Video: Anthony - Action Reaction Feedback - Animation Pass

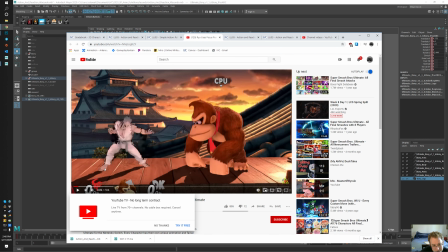8:12 This guy is, see, there is some push up right there. So we got 1, 2, 3 push ups, and then he kind of like magic slides over,
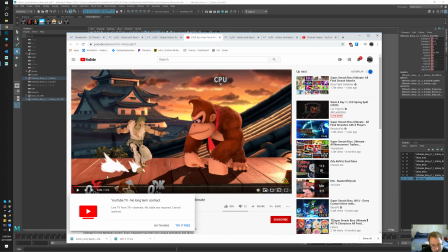8:29 and they're hiding some of the weight oddness via the VFX and the speed.
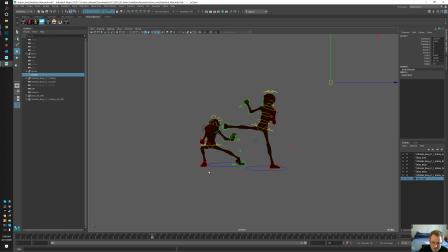8:36 But either way, just adding. Oh, I messed up the camera. Yeah, I did. Delete.
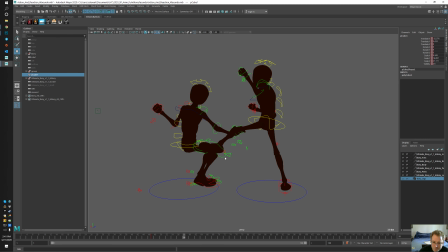I almost want to just
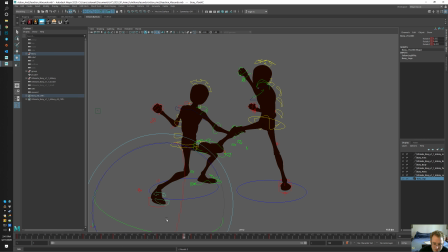9:11 for this action, I would do it this way. And then you can hold this pose too, but it's a little bit off balance.
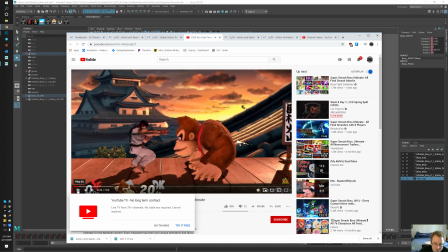9:29 And if you look at your reference, oh yeah, he doesn't hold that very long.
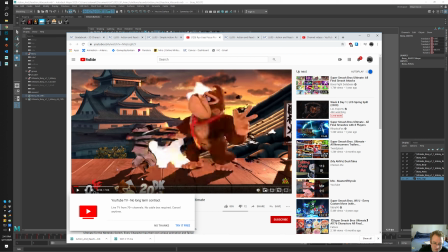9:34 So I guess you could keep it. But you see how his hips are over, almost over this toe, and it's split up between these 2 feet.
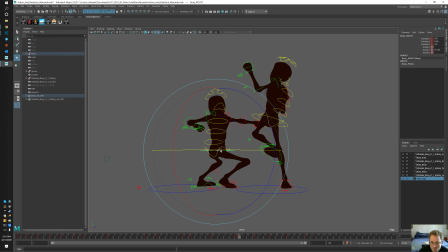9:45 So his weight should be a lot more centered. Or you can also lean him over if you wanted. It looks like that he's a lot more up on his foot. and it looks turned in.
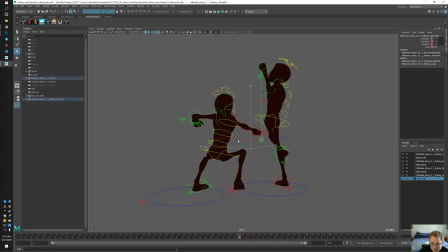10:08 Perspective. Huh? Where's the other knee?
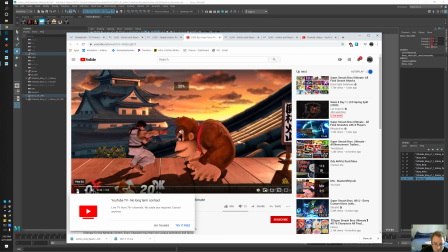10:14 I lost it. This guy? Haha. Yeah, the knee helps a bunch, moving that knee over. So you can work on that pose. There's a lot to kind of dig in here and work on it. There's this cool, like, settle in there, too.
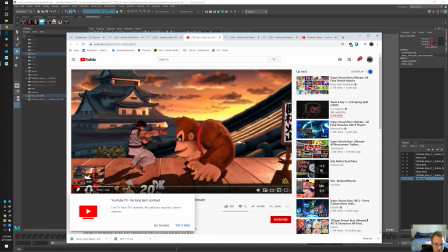10:36 There's, like, an overshoot.
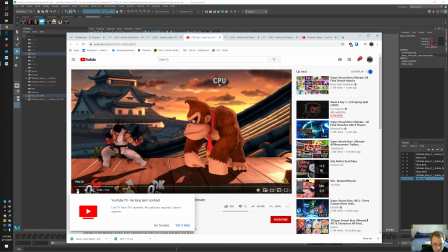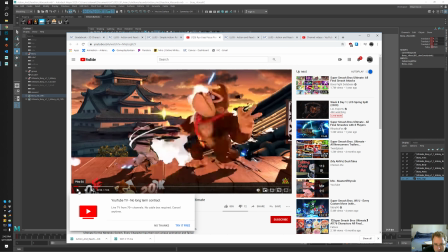10:50 So he's holding that pose for a long time. I mean, how many frames is that?
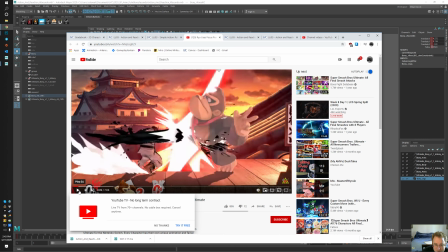10:56 Oh, I get it. You're trying to mimic the camera move. I get it. Nice. 1, 2, 3, 4, 5, 6, 7, 8, 9, 10, 11.
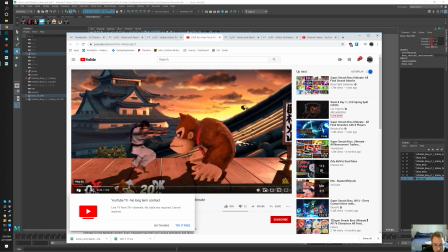11:06 13. He's holding the punch pose for 13. And then he pulls back. He settles. And then there's this cool, like, weight shift. Because the force is now left Ryu's hand. And then it kind of settles back down and shifts. And everything's kind of moving separately.
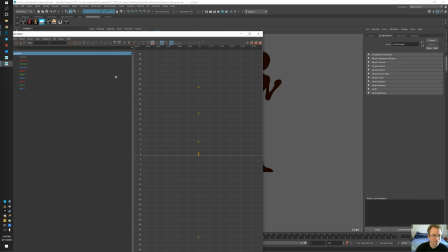11:23 It's over only a few frames. And then he holds the pose, and then he eases out of the pose, and then hops back over, and then back up. It's pretty cool. Let's see.
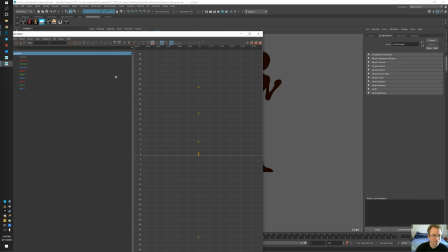11:36 So it looks like you are holding the pose for a good amount of time, but you're just missing that, like, that settle that he was doing there. And then I would just go ahead and, like, film yourself acting out this stuff on the other character
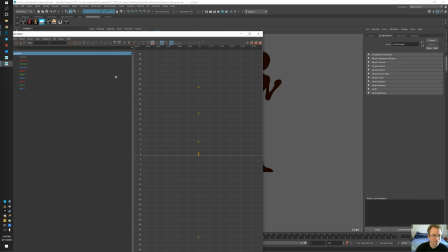11:56 to work on it. I guess that's all I'll cover for... Oh, the other thing I wanted to try and say is your camera framing is very far out. Like, the action is, you know, in here.
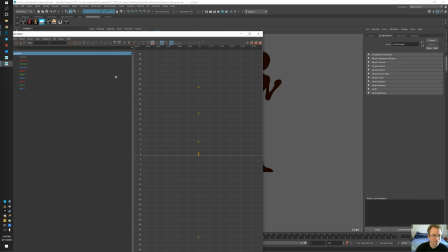12:12 So if you grab your camera, so this button selects the camera that it's in the viewport, you could just field of view this guy a little tighter.